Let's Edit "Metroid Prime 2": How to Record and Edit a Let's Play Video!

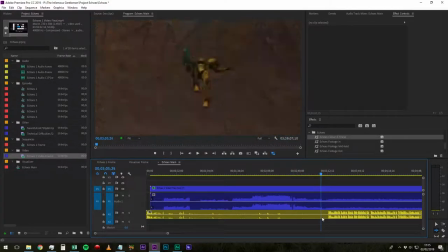You can see as well here, this is where having the intro proxies really come into their own. For example, if I turn off the intro proxies, well, it's completely freaking out.
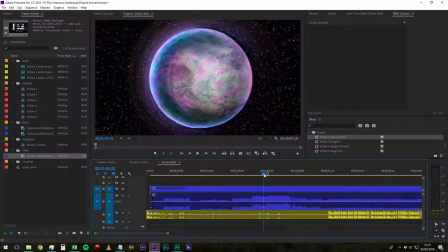There we go. So kind of this fast scanning doesn't really work.
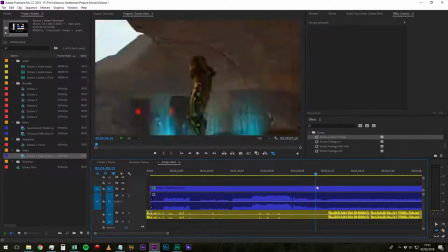Whereas if you've got the proxies on, totally worth it, even if they are gigantic.
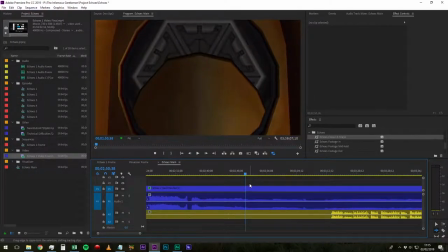So, this whole beginning bit would be a cutscene.
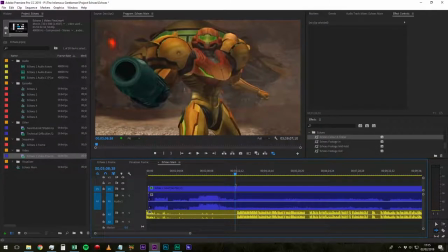And I'm not really going to talk much about this because I've already edited this episode. I've actually edited up to episode 6 at this point. So what I'm going to do with you is episode 7.
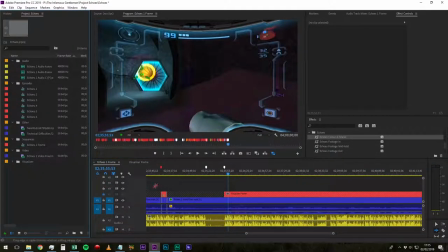So let's delete all that work I just did. Because there's a hell of a lot going on here. This is episodes 1 to 8, which I recorded in a single sitting previous to this, and I've edited kind of a lot of it.
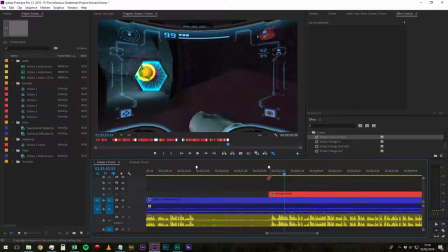You can tell exactly where I've edited up to. So I just wanted to kind of show off syncing. For now, this episode would start here.
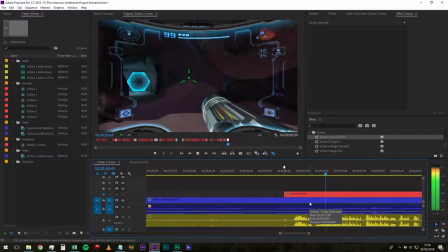Hello, ladies and gentlemen. Oh, hear me. Bloody motion controls. Hello, ladies and gentlemen, and welcome back to Metroid Prime 2.
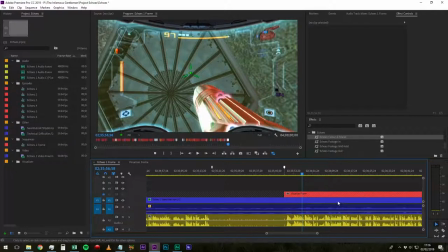So, this is then just how editing proceeds. I am going to...
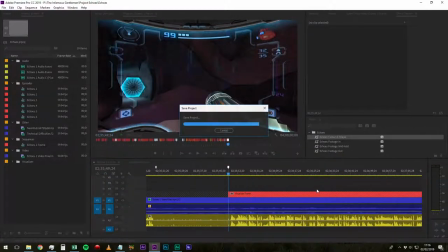Well, actually, for now, I will just... Obviously, you don't want to watch through half an episode while I'm editing it, so I'm just going to edit the episode off-camera. Well, I'll speed it up until I need to talk to you again.
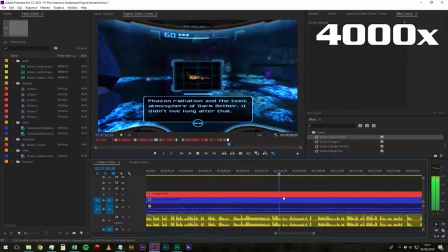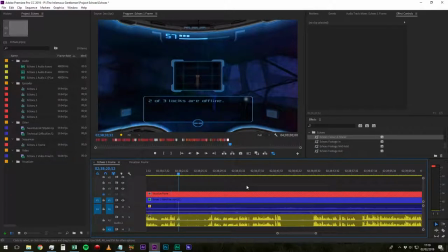So, tiny little point here as well. This scene here, so I scan this lock, and then it does a brief kind of cinematic scene.
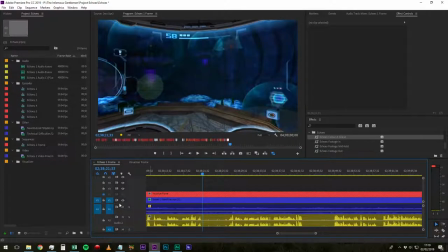During that time, if I play you just my commentary...
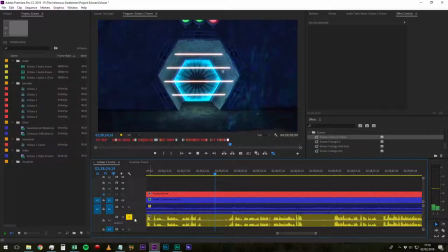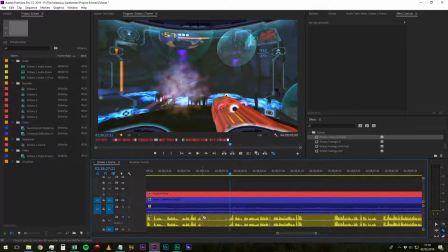What that clearly is me going for a drink, and no one wants to hear that whilst the game is in progress,
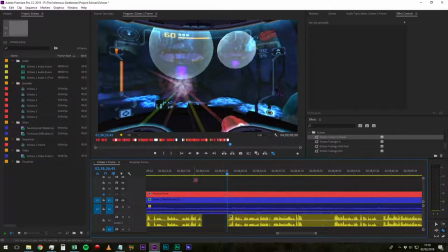so if I'm not saying anything, I tend to just cut out the silence there to make it just a bit of a cleaner recording.
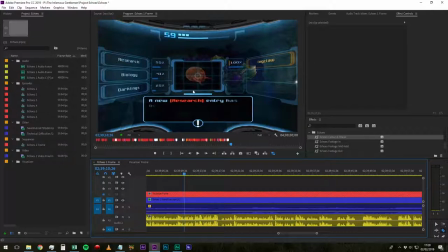So now we come on to visualizer work. So here, I'm scanning something I've never scanned for the first time. I've never scanned, comma, for the first time. So I need to do the visualizer work. I like to do all of my visualizer work at the end of the episode, so I drop a little marker here.
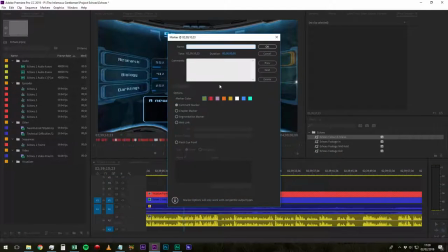Note it appearing there. The marker is color-coded according to what it is.
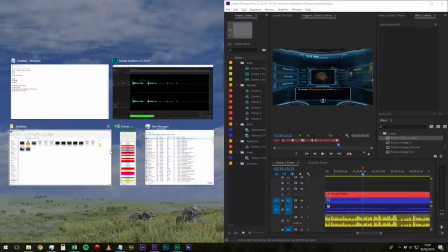Red for scans. And if I bring up my... Where are they? Notes.
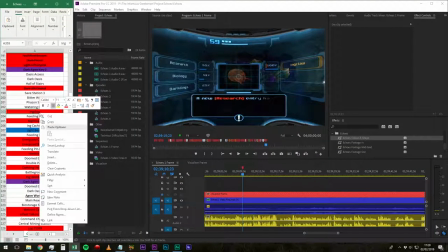So, as I showed you kind of earlier, these are the notes I used to practice with. Whenever I do anything on the visualizer, I also cross it off there.
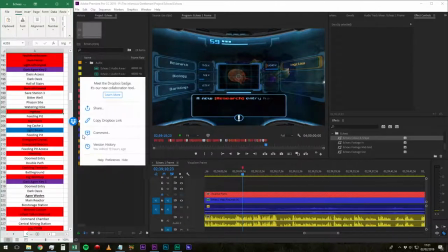This way, I can just kind of keep track of everything, and it's handy for knowing if I've missed something.
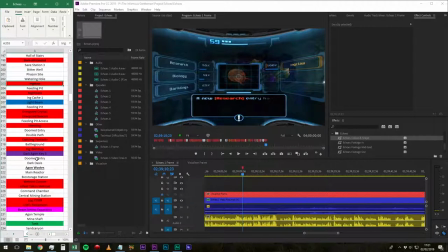You can see the colour scheme again, red for scans, blue for items, purple for Dark Temple keys, various other things.
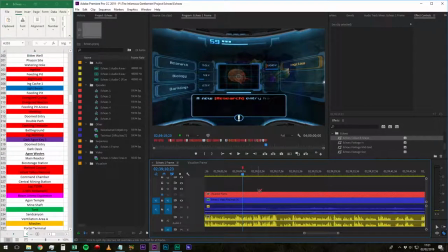So I try and keep that same colour scheme with my markers. But for now, I just put the markers there, don't do anything else with them. In the meantime, on with the show.
Creature, which is...
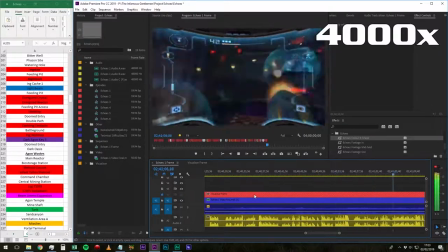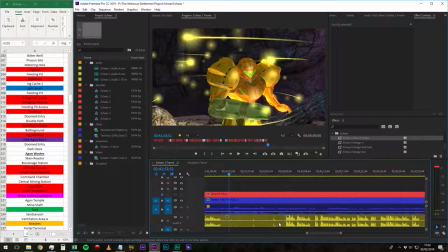So, now this is a nice little cutscene where we are getting the light beam.
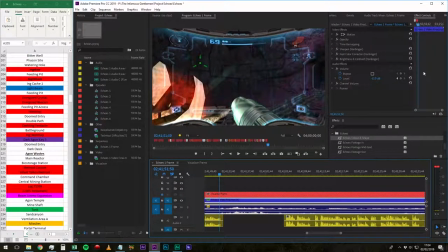And because it's kind of an important cutscene, I like to turn the volume up. So by default, I have the volume turned down, as in the volume of the game, so that I can be heard over it. What I want to do is turn it up using keyframes. What are keyframes, you say?
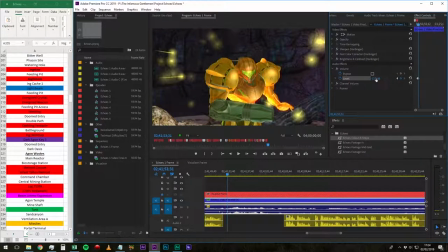They are basically, they're ways of varying something over time. A keyframe basically says, at this point, be at this volume, or size,
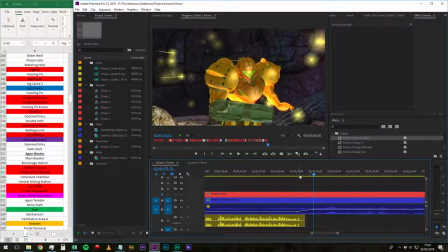or shape, or color, or any effect like that in Premiere Pro, you can vary using, what are they called?
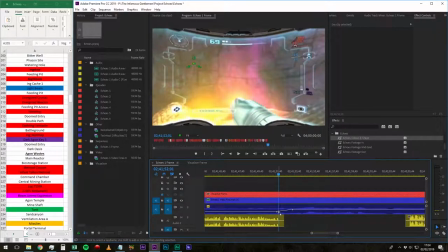Keyframes. So here, that keyframe is set to minus 12, and that one's set to 0, so it basically turns it down by 12 and then it's turned it up again.
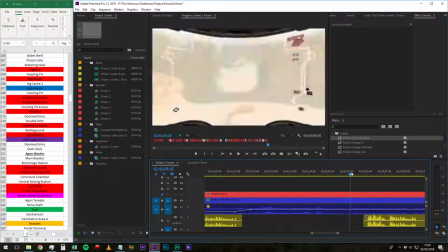So it smooths nicely kind of like between them. Equally, when we get to the end of it, we'll see how it sounds for now.
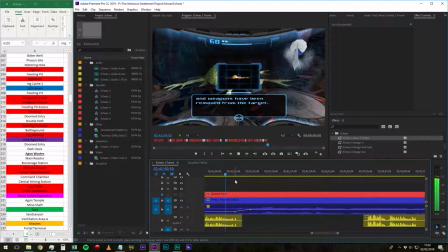Weapons have been removed from the target.
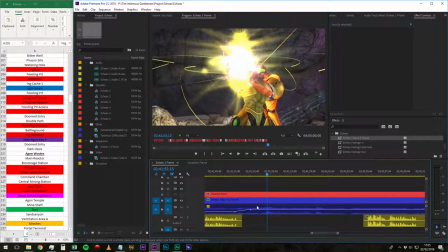As you can see, having it go for the keyframe rather than just being a straight step up just means you don't notice you don't notice a sudden jarring increase in volume so much.
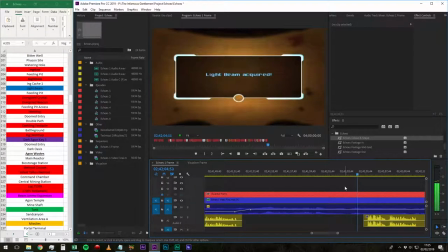When we get to the end...
And we have acquired the light beam.